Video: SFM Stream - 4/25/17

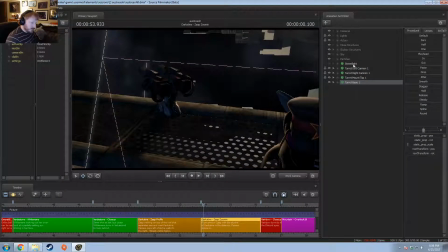Alright, so this was to be the position.
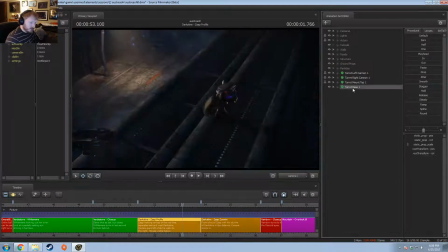What would it translate to in this shot? Right there. Which works. Okay. Alright, where would the other one be?
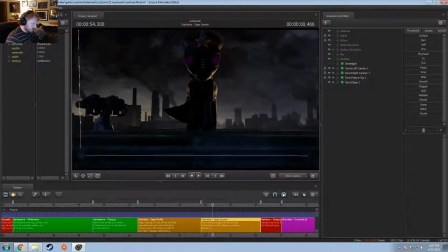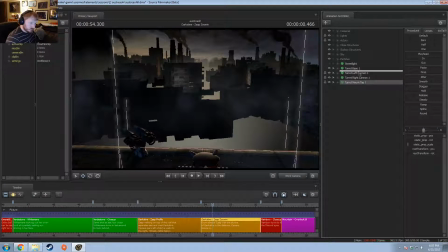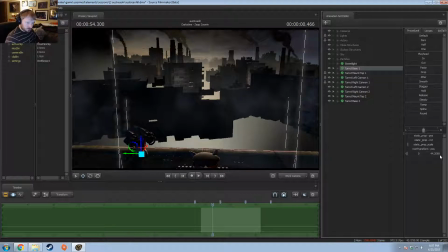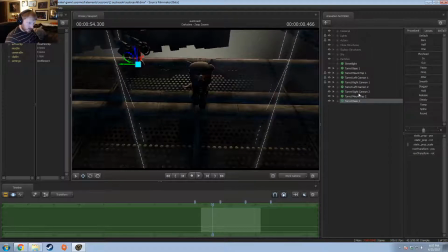Okay, so I want to see if this will work. So this is mount to this, to this, to that. Okay. So this is a negative. What if I go negative? Yes, exactly turned. Perfect. Sweet.
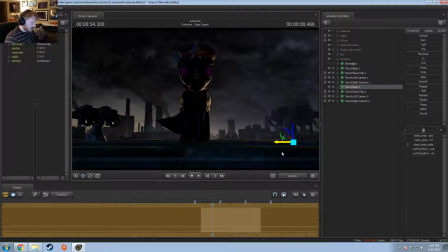Because I want to be about as mirror as possible. Symmetry is easier to ignore. These are just for aesthetics.
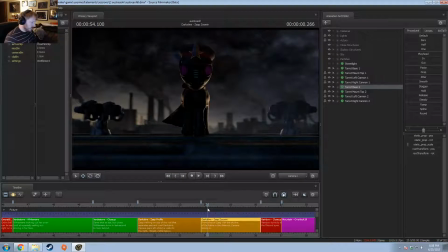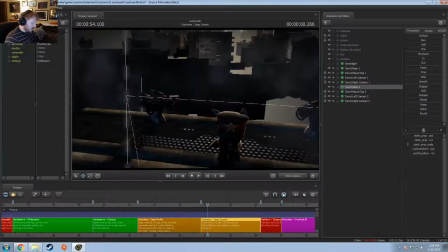Okay. The lighting from one side works okay.
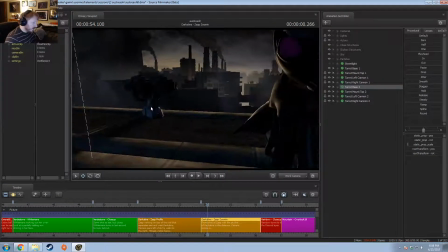I have a feeling the blue's a little strong.
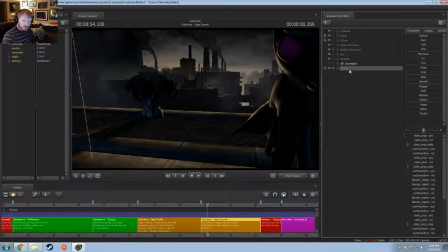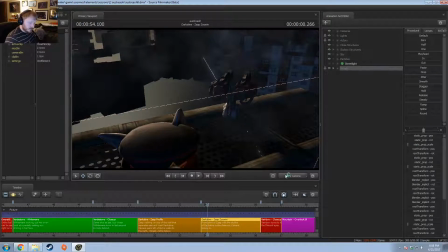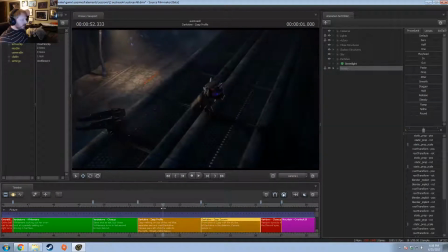Oh, like spotlights in this shot. That's kind of what this was. The reason that light is there was to create a little bit of separate, a little bit of a difference in the color scheme.
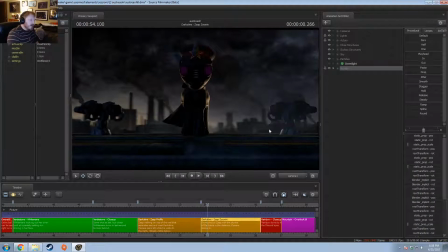I think that translates this one too. No, it doesn't. I don't think there was any spotlights in the sky. Not like, because technically, the city at this point is basically without power or very limited.
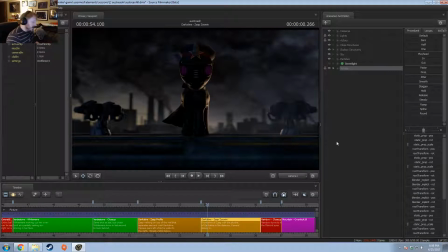So it's not very bright. It's supposed to be basically pure black. It even said that in the in this beginning part here.
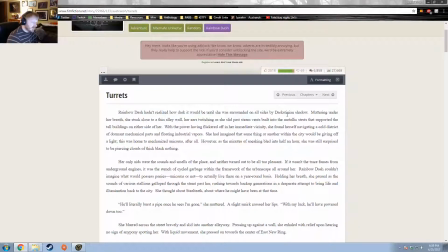I hadn't realized how dark it would be until she was surrounded by the shadows. So it's supposed to be
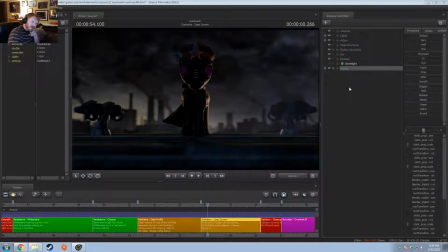super dark, but I can't do that. If I make it super dark, it's going to be just nobody can see anything. So I wanted to make it feel industrial, but I didn't want to I can't put lights everywhere.
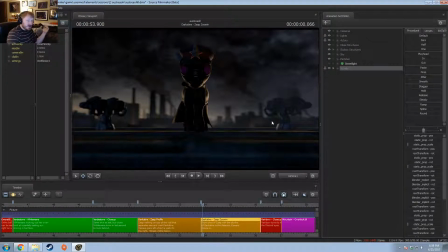So even having these lights here probably doesn't actually make sense for the story, but I'm just going to go with it, because without them, you get this. And I don't want that.
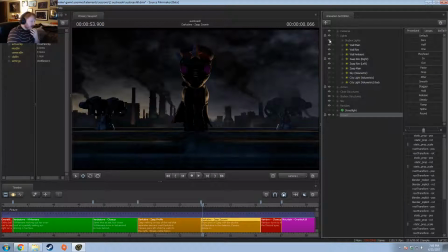Or this. So, I want to have the city look at least somewhat alive. I don't think I had the volumetric on today. No, I turned it on. So that was the purpose of that.
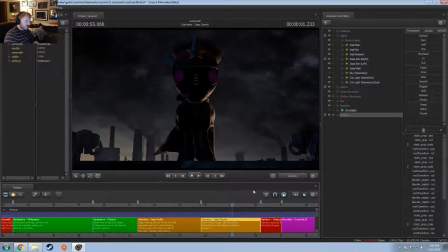Did I have these clouds moving?
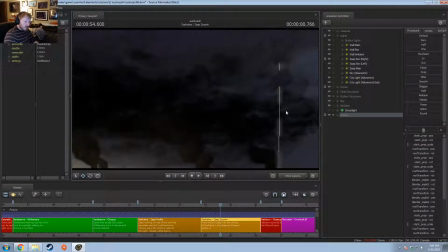I thought these clouds were moving.
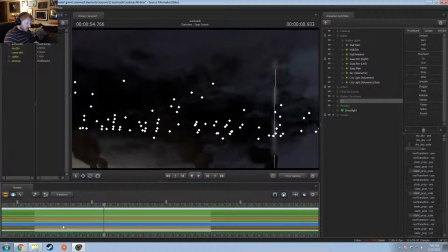I swear I had these animated.
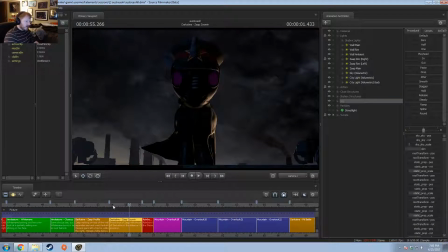It's not going to matter. I almost prefer that they're not. Keeps him more in focus. I like to do it where when I'm planning these things out,
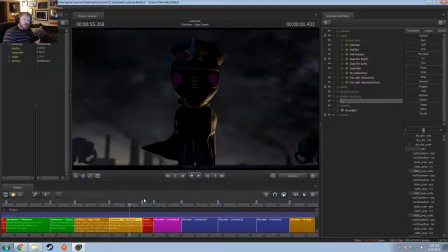my thought goes to what is the point of focus that you're trying to portray, and to me it's Zafir. Okay, so I want him to be the focus. What could potentially pull your focus?
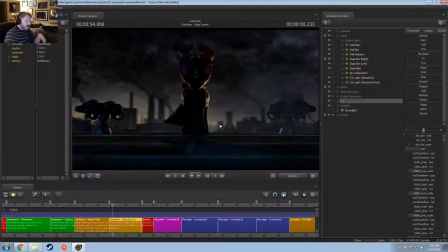Like say I had a building back here that was exceptionally bright compared to the others. It might pull focus. If I had too many clouds moving, it could pull focus. But as long as if all the clouds are moving pretty evenly, though, I don't think it mattered too much.
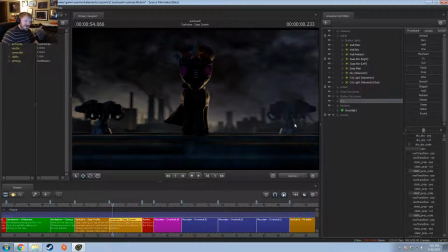Or if a turret here moved too much, or even at all, it could cause too much of a distraction. Having it move a little bit is what I'm thinking about doing, but I don't want to have him move a lot.
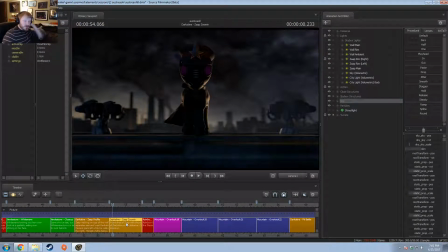So that's why it's like I could put guards here, but if I had guards with a face showing, that's going to be a distraction. If I had guards really at all, they're going to be a distraction, unless I had them blurred. But like even here, the turrets aren't super blurred, so
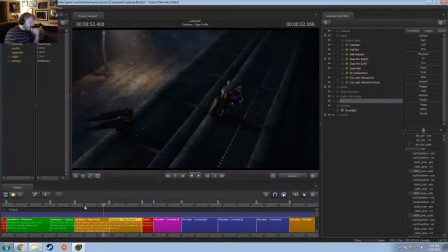that's one of the reasons I wanted to add some things to this shot, but I didn't want to go overboard with it, because if I go overboard with it, then it's going to be when you look at this shot, you're not going to be focusing on him, you're going to be focusing on something else.
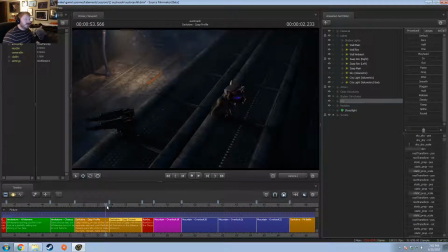So it's if you had like a good 10 or 15 seconds to stare at a shot, it's one thing, but you're not.
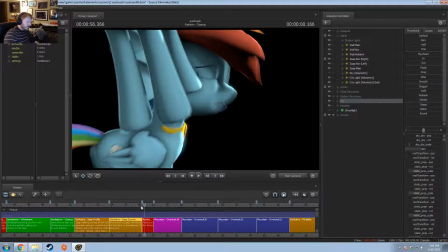I mean, some of these shots, like this one, I haven't completed that one yet, but are under a second.
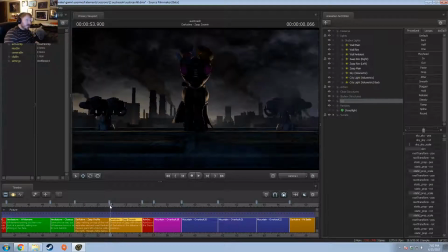That's not enough time to give people the ability to explore the scene at all. So I need to focus on just one thing and make it the immediate thing to go to.
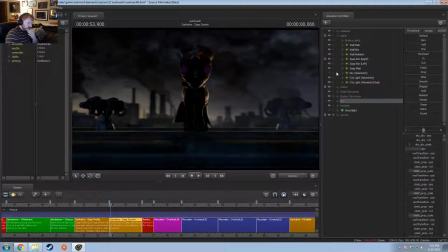Okay, so this turret here isn't really matching in terms of lighting. Is his lights hitting anything in the background? No. So that's the ambient blue light that's hitting all the stuff in the back. Can I pull that down at all?
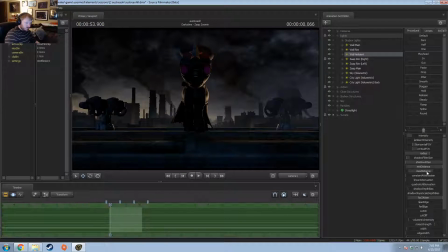Because at an angle, so probably not.
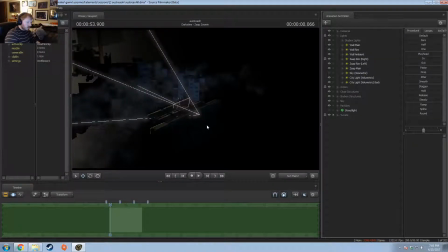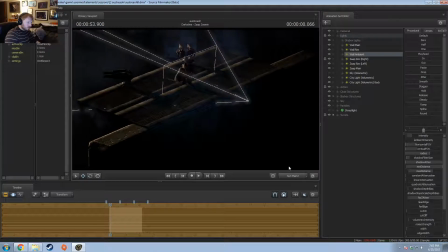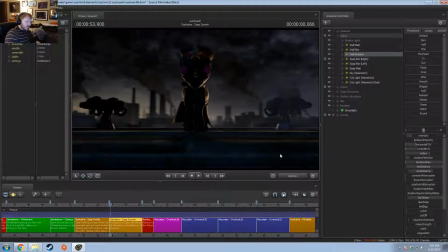Because I'm okay with how this was lit. I don't even know. I probably would actually like it to be lit a little darker.
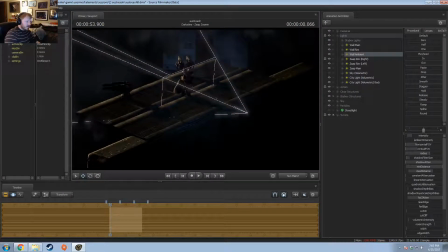Or at least where I have more control of it. I can't zoom it any more than this. I don't want to move the light because I'm going to change how much brightness it gets compared to the previous shots.
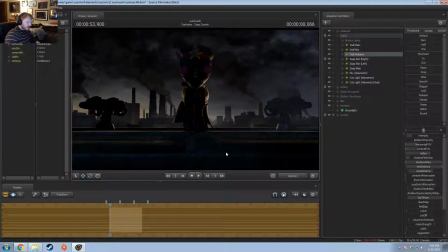I don't want that. So if I do this, is that the difference from...
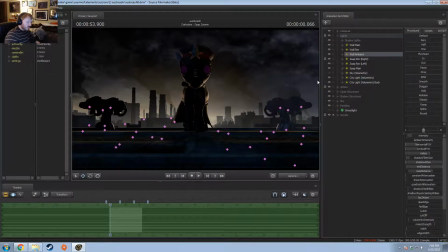So it hides the lighting on that one, but not really on the others.
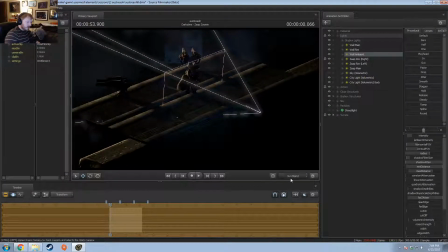I think I'm going to back it up here. I'm going to keep it about there. I'm just going to see if I can drop the max.
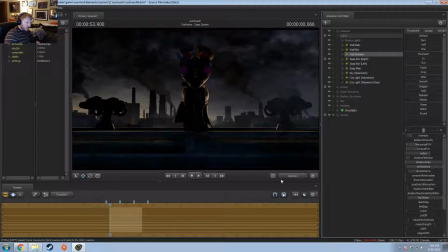Oop. Oh, that's really... I don't like playing with the lights that close in values.
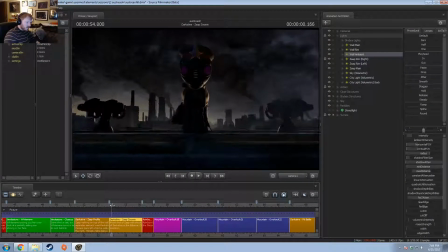Like right here I could do it, but is it anything move? If that turret moves at all, it could affect how the lighting hits it. That's fine, I can leave it as it is. But that does at least give me more control here.
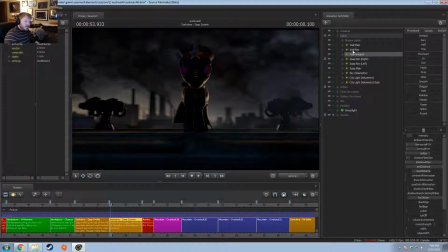So now I can light these how I want. They were standing out too much before. So I'm gonna make a new light.